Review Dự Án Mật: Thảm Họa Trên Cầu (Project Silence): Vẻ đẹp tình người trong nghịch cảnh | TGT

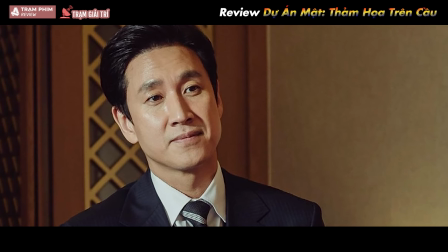[4:04]
Với chức vụ phó giám đốc an ninh tại văn phòng tổng thống, Cha Jung Won vốn luôn đặt trách nhiệm chính trị lên hàng đầu và khiến cho mối quan hệ giữa mình và cô con gái Cha Kung Min ngày càng trở nên xa cách.
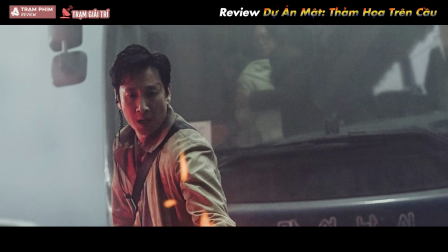[4:13]
Tuy nhiên, khi đứng trước hiểm nguy, Cha Jung Won đã nỗ lực tìm mọi cách để bảo vệ con gái, và quan trọng hơn hết là anh đã lựa chọn chống lại sếp của mình để bảo vệ những người vô tội khác.
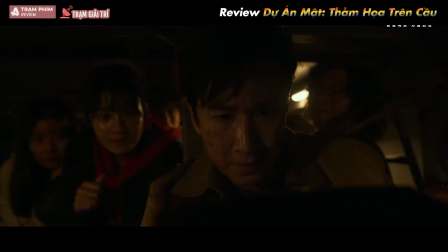[4:21]
Chính hành động này đã giúp anh ghi điểm với con gái, điều đó còn quý giá hơn bất cứ một bằng khen hay phần thưởng nào.
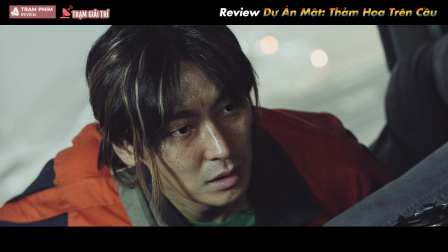[4:26]
Ngoài ra còn có những nhân vật như anh chàng tài xế Cho Bak vượt qua sự tham lam và vô cảm để nỗ lực cứu sống mọi người, hay giáo sư Giang từ hèn nhát đã trở nên dũng cảm để vạch trần cái ác.
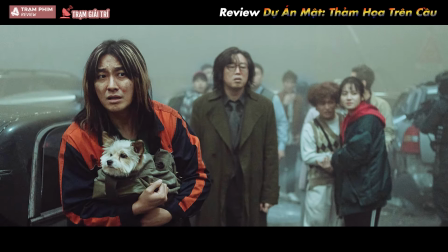[4:34]
Có thể ngay từ đầu đó không phải là những con người với tính cách hoàn hảo tốt đẹp, nhưng khi đạo đức được đánh thức,
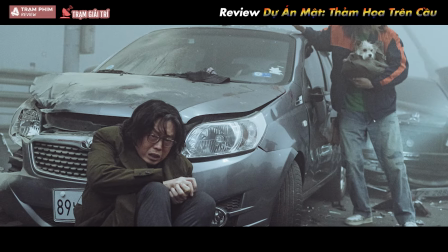[4:39]
họ vẫn có thể quay đầu và trở thành người hùng trong nghịch cảnh. Một điểm cộng khác của dự án mật thảm họa trên cầu chính là những
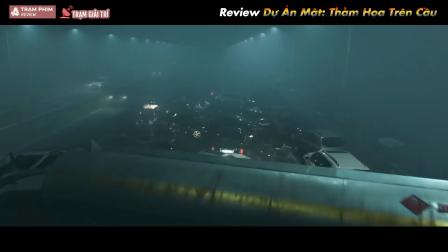[4:45]
hiệu ứng kỹ xảo đẹp mắt và ấn tượng, từ phân cảnh những chiếc xe hơi va chạm xếp chồng lên nhau tạo nên vụ tai nạn liên hoàn nghiêm trọng,
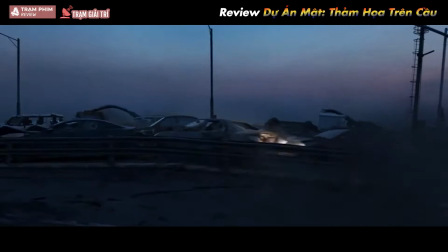[4:50]
cho đến hình ảnh cây cầu sắp đổ sập đều được thực hiện hết sức chân thật và gợi nhiều cảm xúc.
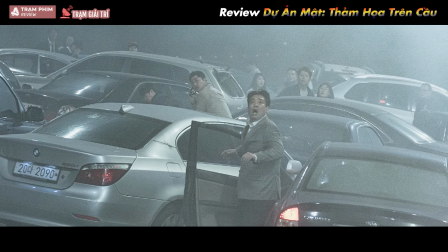[4:54]
Với bối cảnh chính chỉ gói gọn trên cây cầu dài hàng chục cây số, cao 70m so với mặt nước biển, đã gây ra sự căng thẳng hồi hộp từ đầu cho người xem.
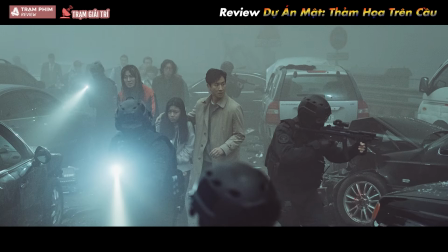[5:01]
Ngoài ra thì các yếu tố như sương mù, khói lửa, biển cả mênh mông cũng được tận dụng tốt để tạo cảm giác nguy hiểm.
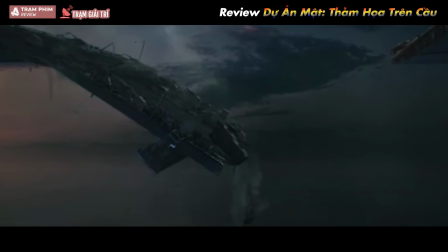[5:06]
Theo như thông tin được tiết lộ trước đó, nhà sản xuất đã sử dụng trường quay rộng 4.300m², huy động hơn 300 phương tiện và thiết bị hạng nặng để tái hiện các vụ va chạm.
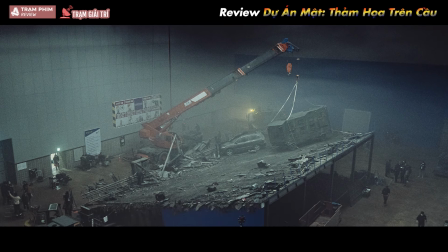[5:13]
Mức độ đầu tư cho thấy nỗ lực của đội ngũ sản xuất trong việc xây dựng tình huống thảm họa quy mô choáng ngợp, đột phá nhất có thể.
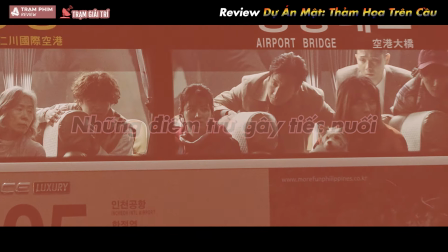[5:19]
Những điểm trừ gây tiếc nuối. Với thời lượng không tới 100 phút, bộ phim có cách dẫn dắt một cách gọn gàng và nhanh chóng.
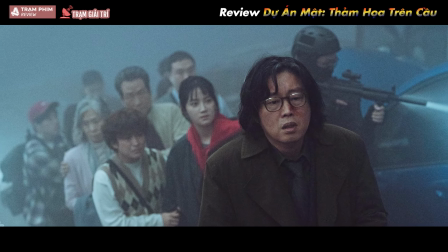[5:25]
Tuy nhiên, điều này đã khiến cho các nhân vật trở nên mờ nhạt, tính cách và hoàn cảnh không được khai thác để khán giả nhớ đến hay cảm thấy đồng cảm.
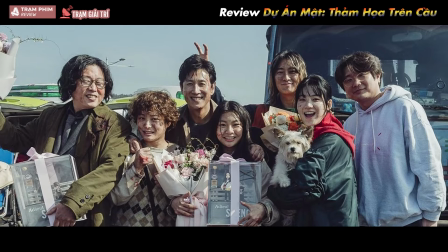[5:31]
Điều này khiến không ít người xem cảm thấy tiếc nuối vì dự án mật thảm họa trên cầu sở hữu dàn sao quá hoành tráng nhưng lại không thể tận dụng tốt.
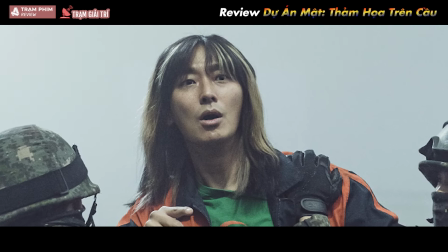[5:37]
Trong đó, nhân vật tài xế Joe Buck với những pha gây cười được cho là quá lãng phí so với tài năng diễn xuất của Soo Ji Hoon.
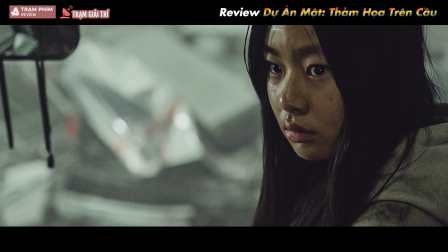[5:42]
Ngoài ra thì nữ diễn viên Kim Sua từng lấy đi rất nhiều nước mắt của khán giả trong Train to Busan, nhưng lần này dù cũng vào vai một cô bé phải trải qua nỗi đau mất mẹ và chiến đấu trong thời khắc sinh tử cùng với bố,
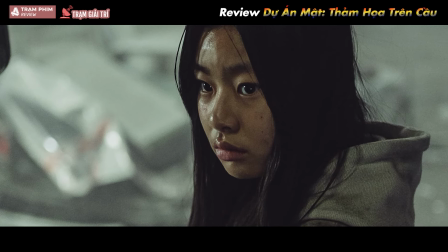[5:51]
nhưng những hành động của nhân vật lại không đủ để thuyết phục người xem. Dấu ấn diễn viên Lee Soon-kyung.
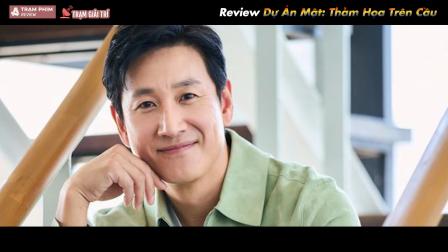[5:56]
Dự án mật thảm họa trên cầu là một trong hai dự án phim cuối cùng của cố tài tử Lee Soon-kyung.
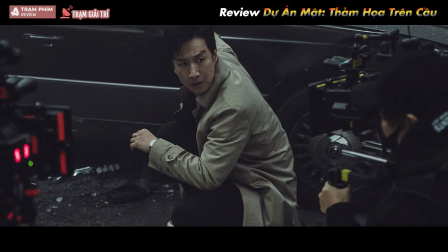[6:00]
Đặc biệt, đây cũng là lần đầu tiên nam diễn viên tham gia diễn xuất trong một bộ phim điện ảnh với đề tài thảm họa và sinh tồn.
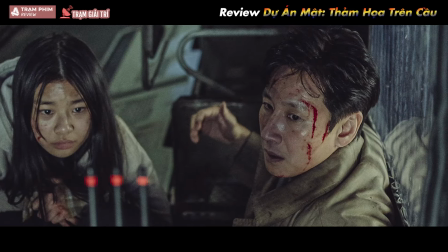[6:05]
Dù vậy, nhưng cố diễn viên vẫn thể hiện rất tốt những cảnh quay hành động mạnh mẽ và dứt khoát. Hình ảnh một người cha phải vượt qua nghịch cảnh để bảo vệ con gái được Lee Soon-kyung thể hiện rõ nét.
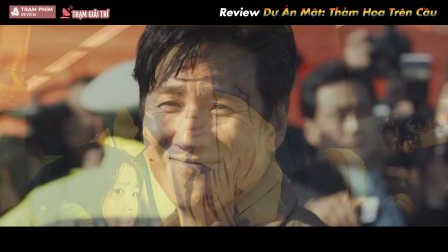[6:13]
Chiều sâu tâm lý nhân vật cũng được bộc lộ qua ánh mắt tràn đầy cảm xúc của cố diễn viên. Đặc biệt, nụ cười ở cuối phim như lời tiễn biệt của Lee Soon-kyung thật sự khiến người xem phải chạnh lòng.
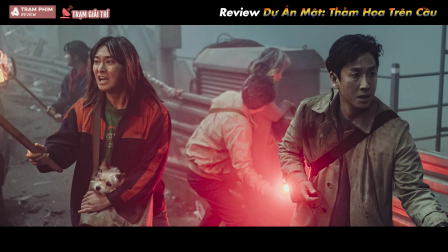[6:21]
Nếu là fan của dòng phim sinh tồn và yêu mến tài năng diễn xuất của Lee Soon-kyung, dự án mật thảm họa trên cầu sẽ là bộ phim mà bạn không thể bỏ lỡ. Hãy cùng theo dõi Trạm
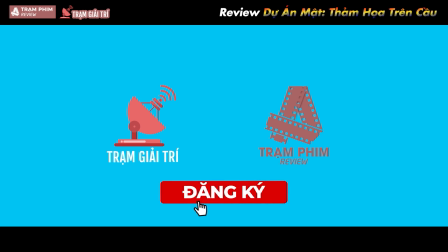[6:28]
Giải trí và Trạm phim review để cập nhật những thông tin review phim mới nhất nhé.